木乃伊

The Scorpion King is probably the most difficult thing that we had to do on this movie.
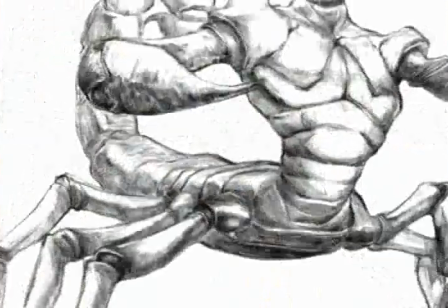6s
We wanted to create a truly memorable cinematic creature.
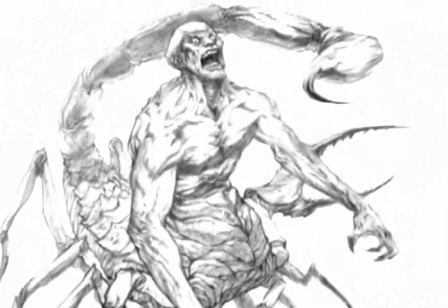11s
You know, you've got this huge movie, there's all this stuff's going on, and somewhere at the end of the film, you've got to have the big payoff.
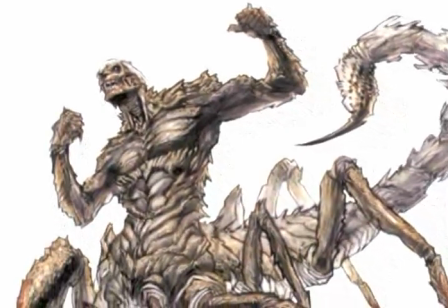19s
Something's got to happen at the climax of the film that is bigger and better and more amazing than anything that has come before. In The Mummy Returns, that turns out to be a pretty tall order because there's a heck of a lot of stuff that happens before the climax, and a lot of it is gigantic.
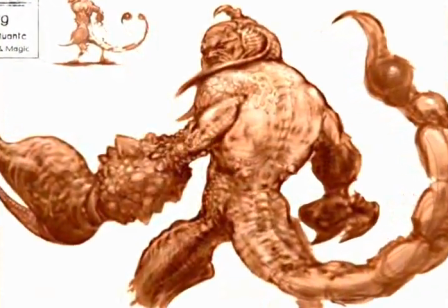34s
We really wanted to create something that had the magic
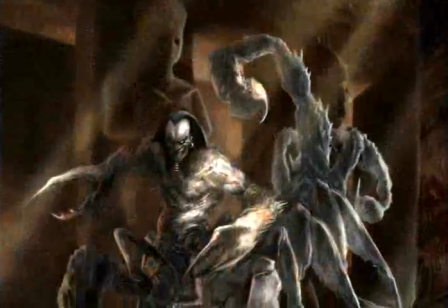38s
and had a sense of amazement about it that
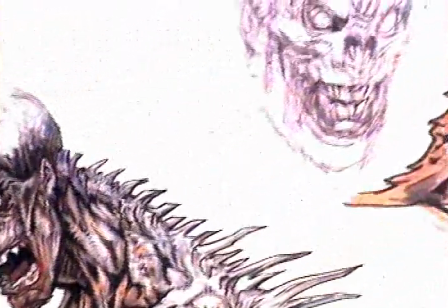43s
was something that harked back to the great creature films that have proceeded through history, everything from King Kong,
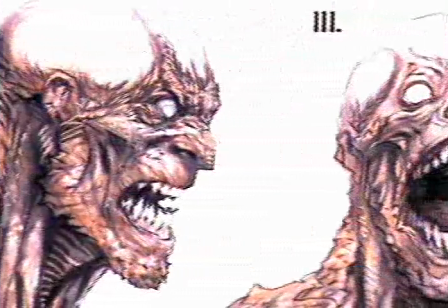51s
Jason and the Argonauts, and Clash of the Titans, and all these wonderful Harryhausen things. We didn't want to recreate Harryhausen. We wanted to create something that evoked the same response from an audience that Harryhausen did. We did that in the first film with the battle of Rick O'Connell against the 13 priest mummies.
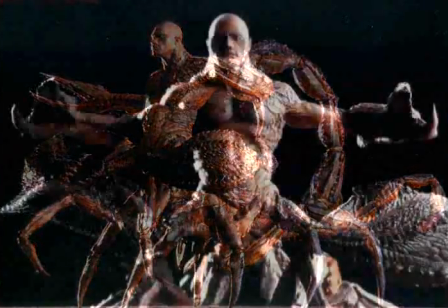69s
And in this film, for us, that moment was the reveal of the Scorpion King.
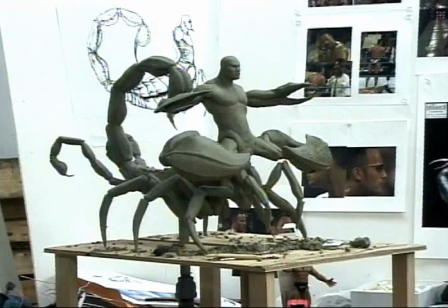76s
This is where we always start with our three-dimensional characters, which is a sculpture.
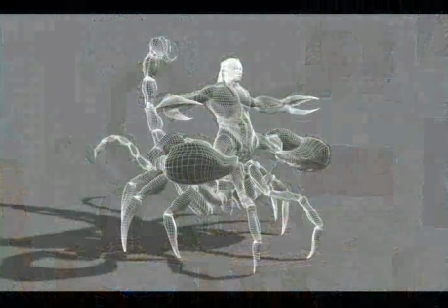80s
We also do a lot of flat artwork, but from the sculpture then is drawn the computer sculpture, which you see here.
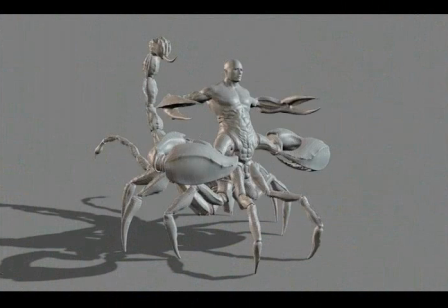85s
We then render that with shaded lighting so that we can sort of see how that looks compared to our original model.
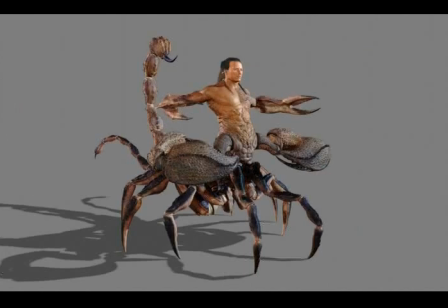92s
Then we paint onto it all of the different textures required to give it realism.
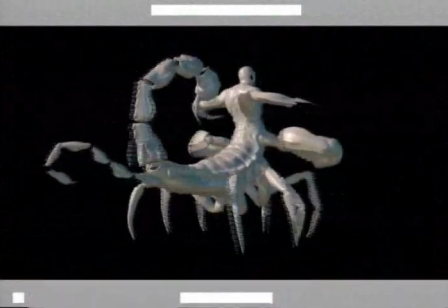96s
This shows you that same computer graphics model being rotated in three-dimensional space.
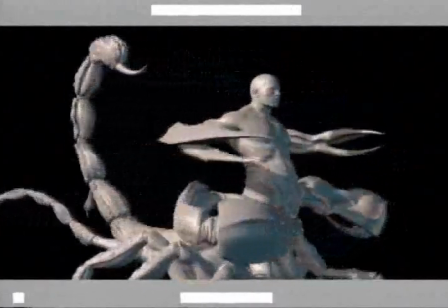101s
You can see it's quite a complex model with a number of appendages greater than usual for a human being, certainly, and maybe even for a scorpion.
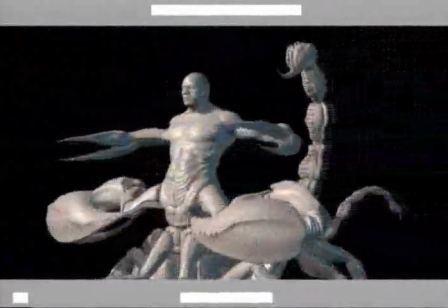109s
We also need to make sure that our model looks right in the environment in which it's intended,
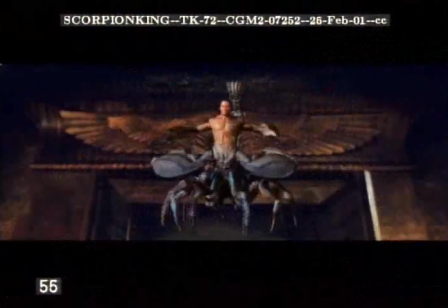113s
in this case the Scorpion King Cavern, which is lit with bright firelight and a lot of dark areas.
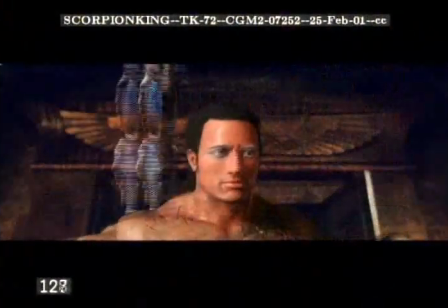118s
So this is that same model you saw a moment ago, and now this time it's in the Scorpion King environment.
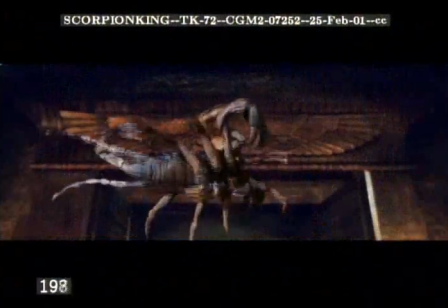123s
One of the things that you have to do in a model like this is figure out a way for
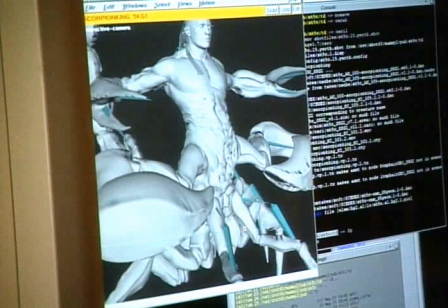128s
the animators to control such a complex beast in a way that looks realistic and natural.
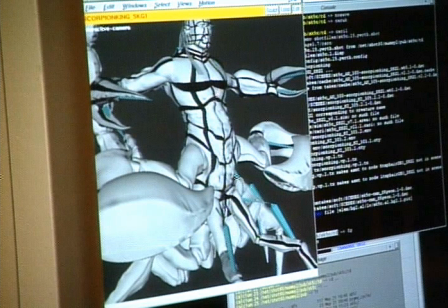133s
So we break things up into sections that can be controlled by something of a procedural method.
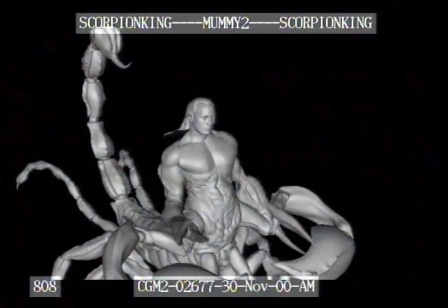139s
The animators move the arms and legs and the upper body, the head nods, and all those sorts of things.
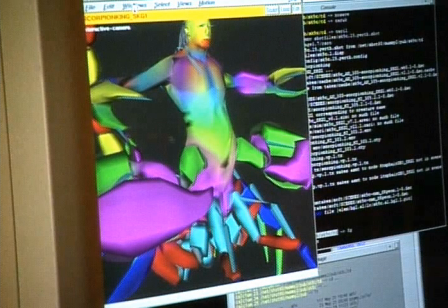144s
And then a procedural system creates the musculature that matches into that animation so that the animator does not have to move each muscle individually.
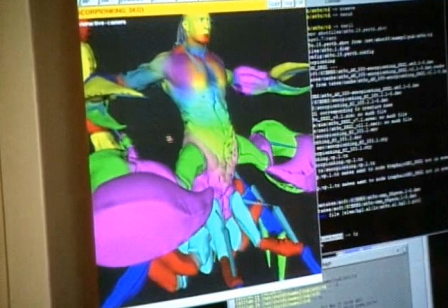152s
These rainbow patterns indicate to the animator how their controllers will affect the surface of the body.
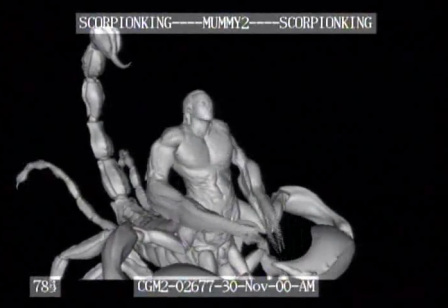158s
So when they move his arm and upper body, raise his shoulders, the muscles now follow along and do the right thing in a predictable way that is also realistic,
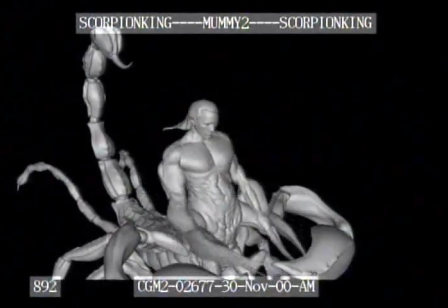167s
and it gives us a real sense of the muscles under the skin. This is what the animators are looking at when they're animating.
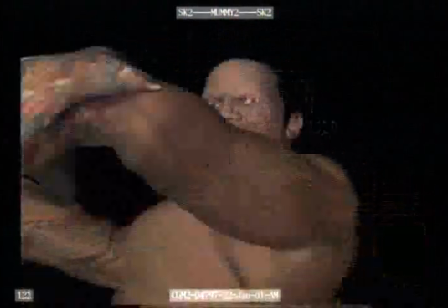173s
They have the face of the rock, and they have this upper body, and it's not quite as fully rendered as it will be in the final version,
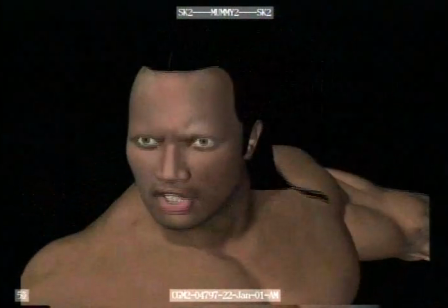180s
but it gives them a little bit more freedom because it moves more quickly and gives them a chance to make sure that all the nuances are
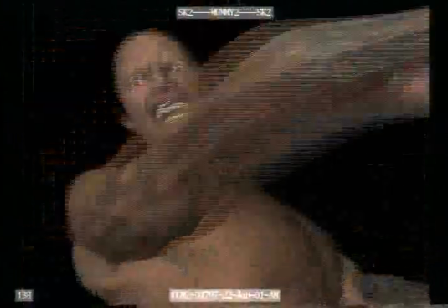186s
correct before it goes into the final render.
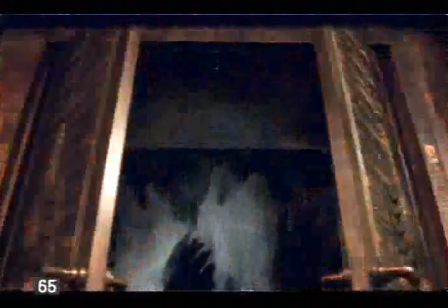192s
This is the background plate. As you can see, there's nothing in it. When we shot it, however,
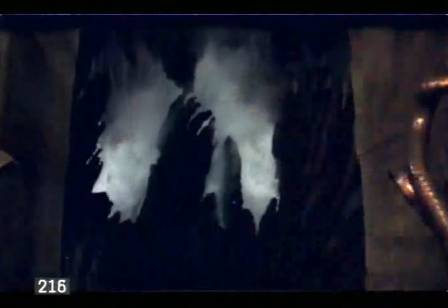196s
we also shot a version that had a guy on 9-foot tall stilts so that he could be as tall as the Scorpion King so that the cameraman knew what to aim for.
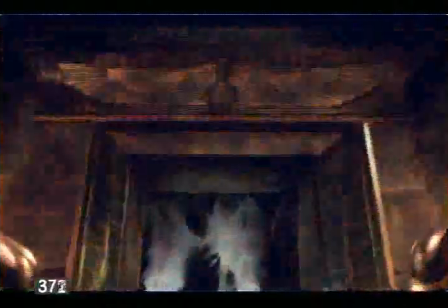204s
And once the cameraman knew what to aim for, then we told the stilts guy to get out of the way and we shot it clean.
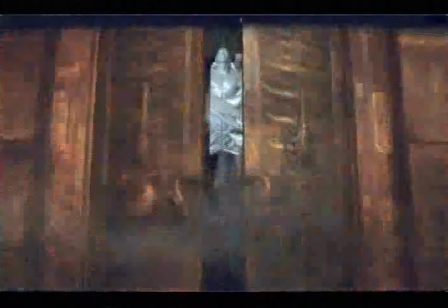212s
So here's the final animation, and this was done,
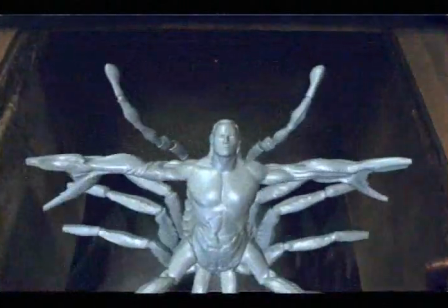215s
this particular version is straight out of the animation tool and just shows sort of what they would work with in this kind of thing,
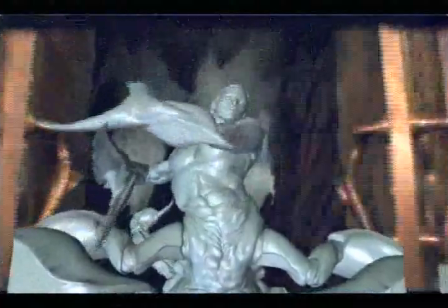221s
where he's animated to knock the door open. The door was opened on the day for exactly that reason.
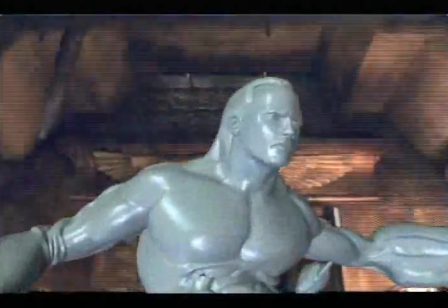227s
Planned ahead that he would knock that door that way, so we moved it, and then we finish it off by actually putting the character in right where we planned.
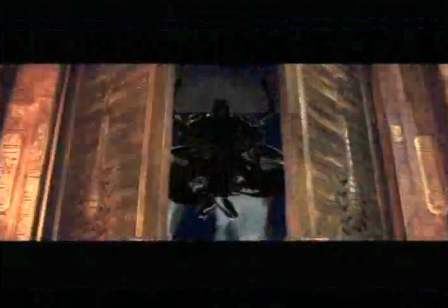235s
Now this is a bit brighter than it is in the movie.
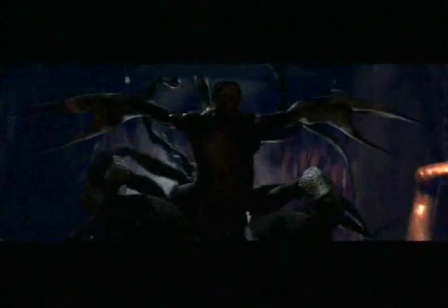237s
We do a nice reveal here where you don't really see anything but the creature, and you don't really know what the face is until he hits the doorway here and the lights come up,
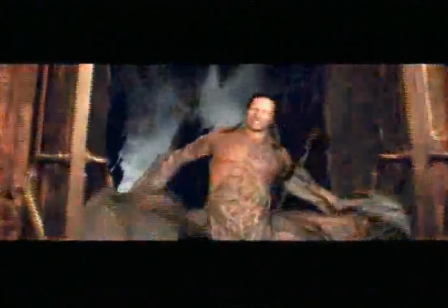245s
and then you see, there he is, the Scorpion King.